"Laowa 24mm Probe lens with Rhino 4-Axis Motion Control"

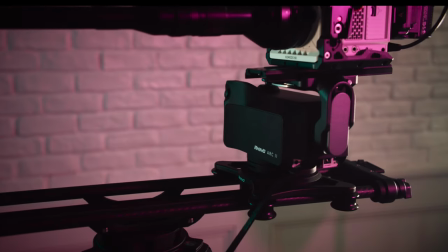(0:01)
As a company that specializes in motion control products, we're obsessed with the details,
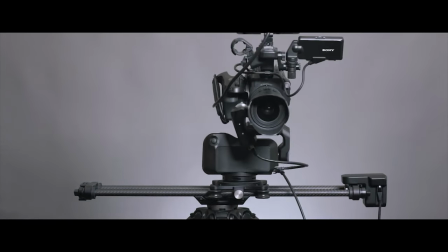(0:06)
and motion control is all about focusing on the smallest of details.
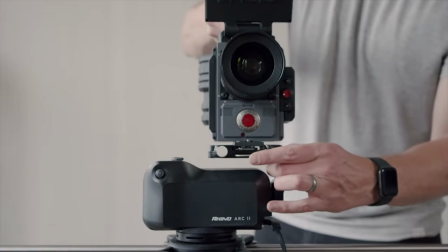(0:11)
Since Arc 2's debut, we've released several firmware updates that improve the motion algorithm each time.
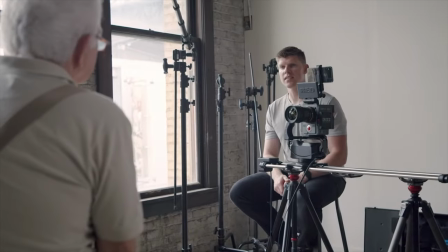(0:17)
That being said, it's always a good idea to put your work to the test,
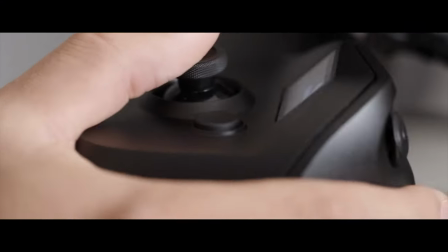(0:21)
and there's no better way to magnify any potential imperfections than to literally magnify the content with a macro lens.
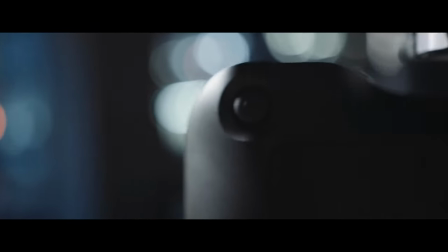(0:27)
In an effort to test the extremes, we looked to our friends at Venus Optics to try out their one-of-a-kind Lawa 24mm 2x macro probe lens.
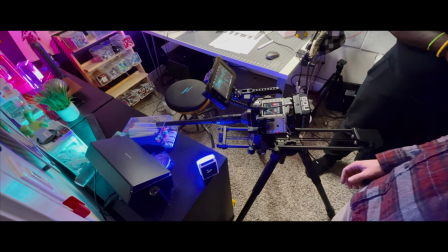(0:36)
It's easy to say that we've never used anything like this lens. In some ways, you have to rethink how to film.
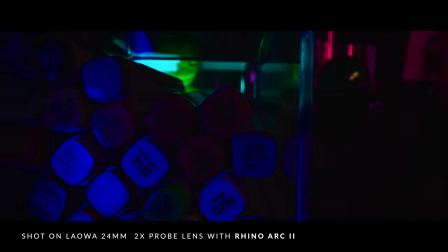(0:41)
To start, we made sure our tools fit the story. We created a short film called Into the Details, which you can check out here.
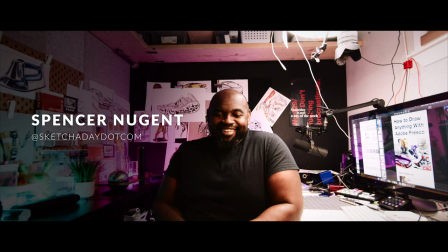(0:49)
In the film, we focus on three individuals whose crafts focus on fine detail.
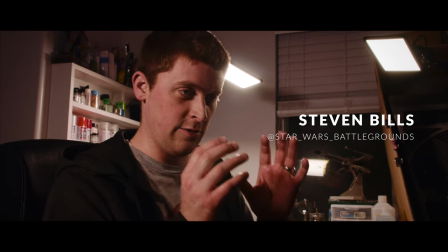(0:54)
We were then able to push into those details using Rhino Slider and Arc 2. This is where we began to have our first learning lessons with the lens.
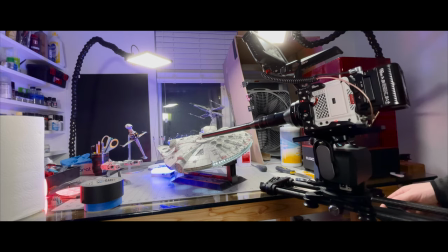(1:02)
It loves movement, particularly push-ins and outs. This provides an extremely dynamic parallax that sucks you into the shot.
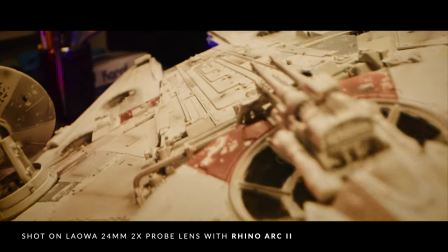(1:10)
Keep it simple though, and whatever the movement is, stay parallel to your focus plane.
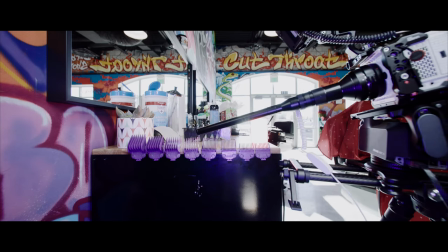(1:15)
This is where Arc 2 comes in especially clutch as you can keyframe the movement over or through a surface.
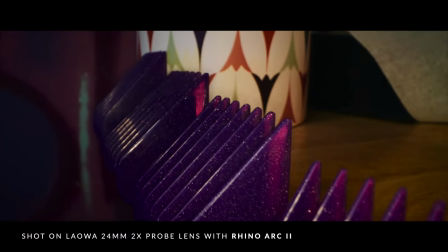(1:21)
Filming objects is better than people. As humans, we're incredibly sensitive to perspective renditions of the human body.
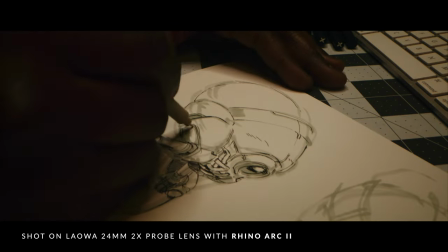(1:27)
Seeing things overly distorted can feel disorienting. Sometimes this may be exactly what you're going for, but other times it can be distracting.
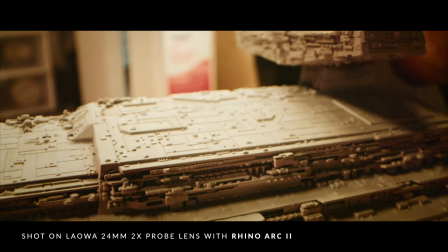(1:35)
Remember the importance of light. At a minimum f-stop of f14, this lens needs light to the point where Laowa even has a built-in LED system on the tip of the lens.
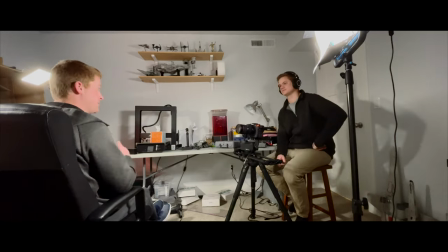(1:44)
While this can come in handy in certain shooting scenarios, the preferred way is to add light through other external sources.
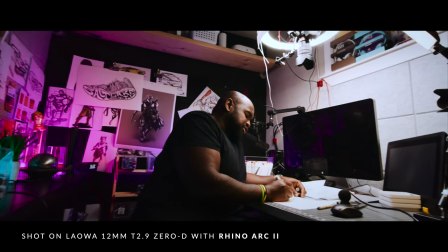(1:52)
In order to further enhance the effects of this lens,
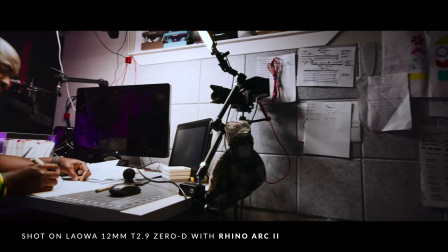(1:55)
we contrast the tight macro shots with an extreme wide lens that allow a 12mm T2.9 0D lens.
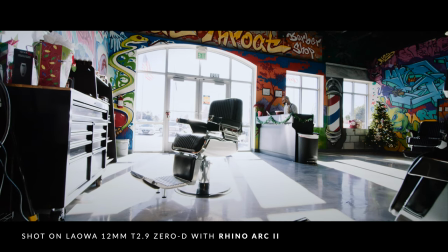(2:02)
This helped us show an overview of the creator's worlds and then dive into the extremes of their crafts.
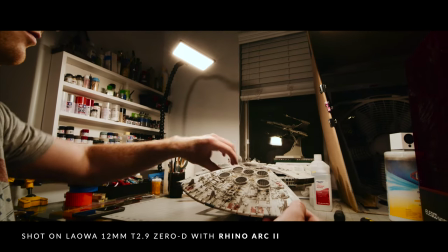(2:09)
This was a fun experiment and we're proud of the performance of all the gear.
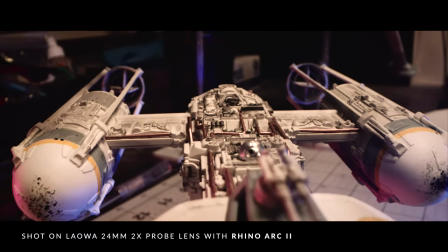(2:13)
As unforgiving as a 2x macro lens can be, especially one that extends nearly 18 inches from the lens mount, ARC 2 held the move steady and smooth.
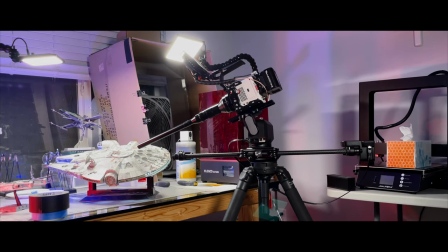(2:21)
None of these moves were slowed down or used any form of post stabilization. This helped to speed up the post editing process as well.
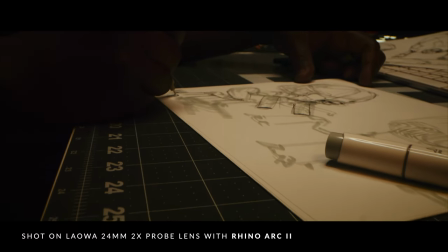(2:29)
What would you shoot with this lens and motion combo? Let us know in the comments below. We'll see you next time.